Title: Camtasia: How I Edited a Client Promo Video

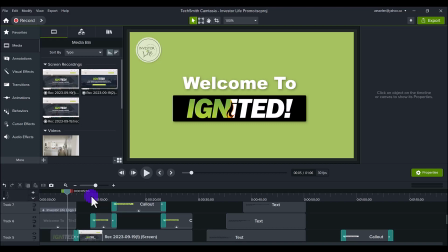[1:34]
So this promo video was created for my clients to promote their high-end coaching program called Ignited. It's basically a $10,000 real estate investing program that teaches you the game of real estate investing because my clients have been doing this successfully for 20 plus years.
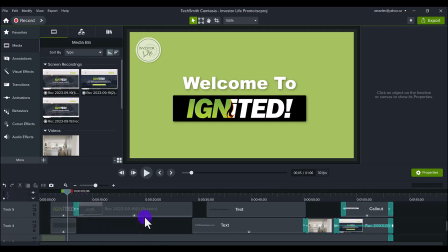[1:52]
And so let's break down the promo video. So I will say that this was about a 5 to 6 hour edit.
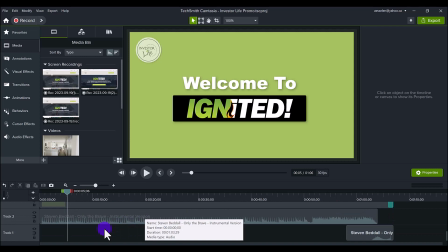[2:01]
I have to say that I was being very focused and being very diligent. This could have easily taken 8 hours or more if I had allowed distractions, but there was a tight deadline, so I really needed to focus.
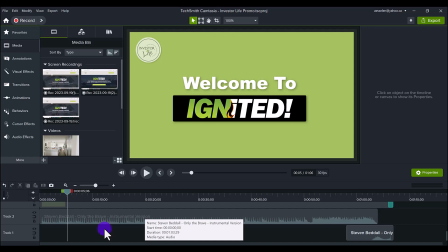[2:15]
So that's why it's 5 to 6, but if you've got other stuff going on, it might be 8+.
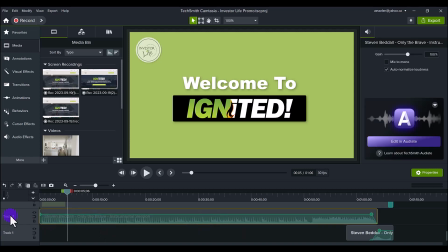[2:21]
So first thing we have here on the track 1 and track 2 is the audio. It's either going to be on track 1 and or track 2 if I need another version of audio. And by audio, I mean the music to the video, not sound effects.
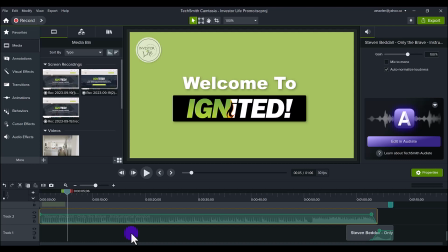[2:36]
And the reason why I put it on the bottom is because I typically don't need to touch the audio or the song. In this case, I did, which is why I have two separate here. And I will say that I found this song at the end of the edit.
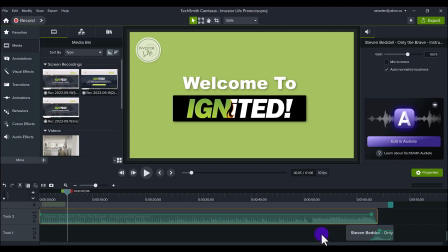[2:52]
I knew that it was going to be easy to find a corporate type song. There's so many of them. I get my music from artlist.io. Been using them for years. Now, I had to do this type of an edit to the song where I faded out and I faded into a specific part,
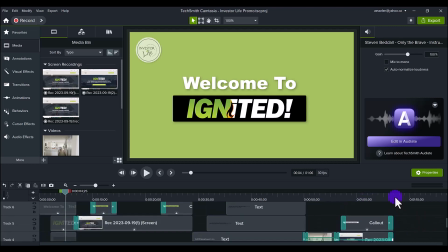[3:10]
because the song was going on longer and the client wanted the video to be less than 90 seconds.
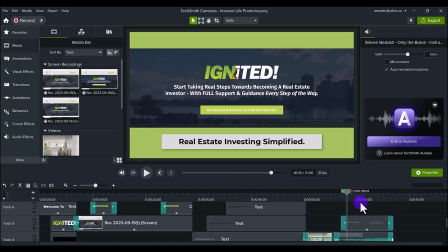[3:19]
And so I felt this was an appropriate time for the song to end.
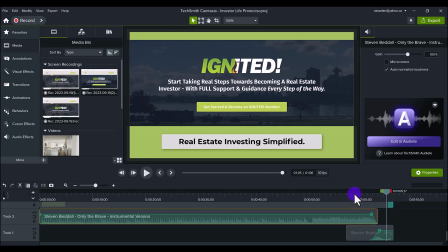[3:23]
So that's why there's this kind of an audio happening. I'll play it for you right now.
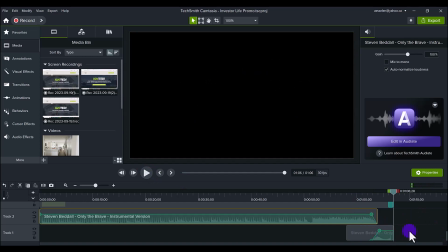[3:36]
So I actually had to bring in the ending closer because the song was longer. So that's why I had to do this like fade out during this part of the song and then a fade in closer to the end.
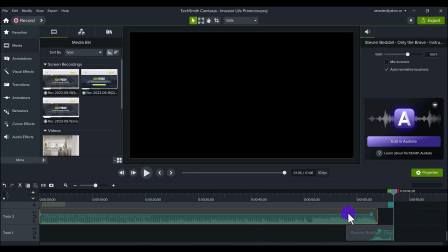[3:51]
So I basically, the song was like longer, like it was going to continue on. So this part right here, you can see it's kind of like looking like the same kind of audio. So I just removed a chunk of it, faded it out, and then faded in the ending here. So it's seamless, right? People won't really know that that's happening in the song, that I cut it short.
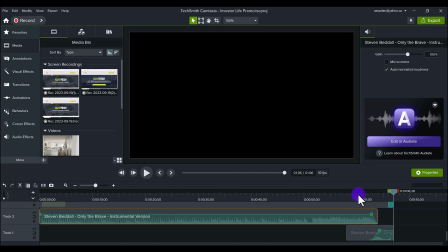[4:11]
And that's more of an advanced technique. I will go into that in another tutorial because you do really need to listen for certain parts of the song. Like if I had chopped it over here, it might not have worked as well. I specifically did it at this part.
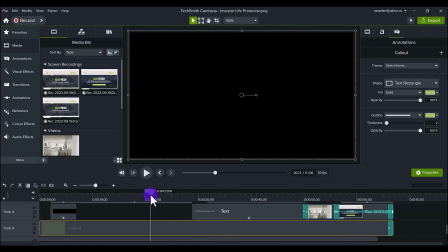[4:25]
Next layer we have here is the green background here.
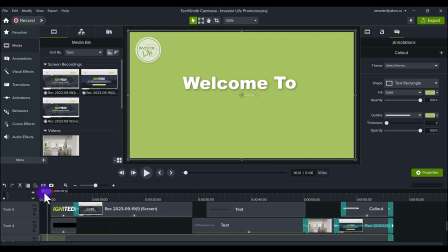[4:30]
Now, although it's not being seen in every single part, like for here it is because it's the beginning,
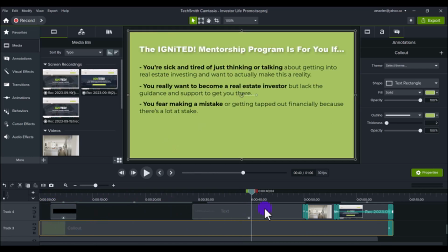[4:37]
I was fine with it being on the whole screen because I needed it throughout different parts.
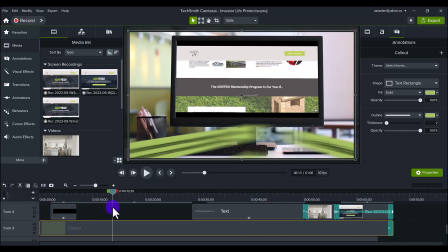[4:43]
So I needed it during this part, not this part, this part, not this part, but then this part.
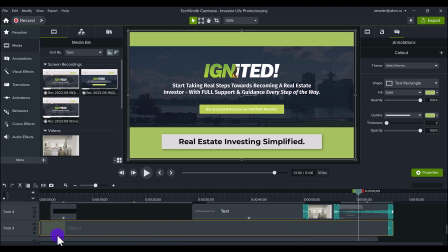[4:50]
So I was just okay with it being on the entire screen rather than having chop, not chop, not, you know, and just it didn't ruin the video. And so that was the background.
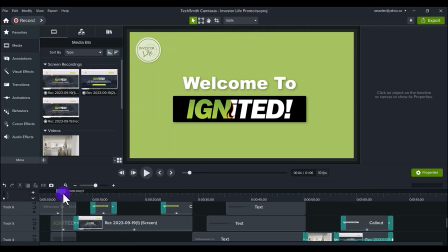[5:03]
So first we start off with welcome to Ignited, right?
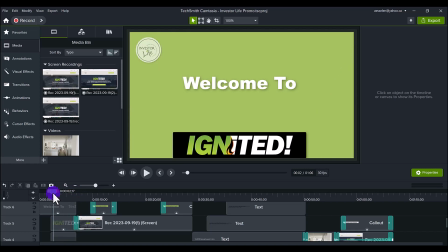[5:06]
We're welcoming people to take a look at the program because this is a coaching program that we're trying to sell here.
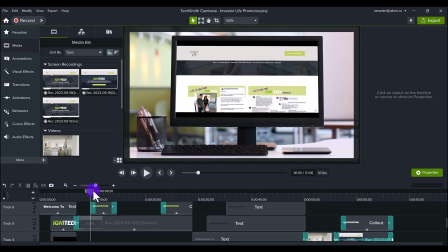[5:14]
The clients wanted the website to be somewhat scrolling on the screen here.
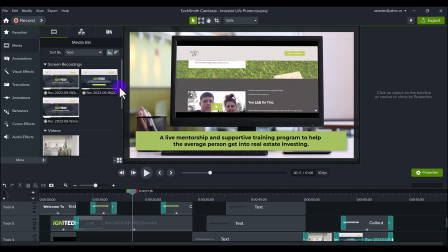[5:20]
So what I tried to do here is I tried to simulate what it would be like for the client is they would be on their computer or a laptop and they would be scrolling through.
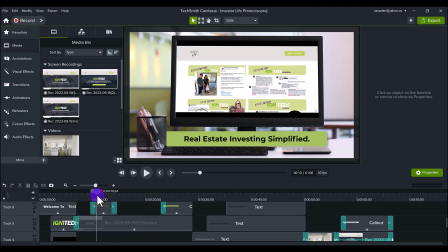[5:33]
And as that scrolling through, bullet points about the program are flashing by.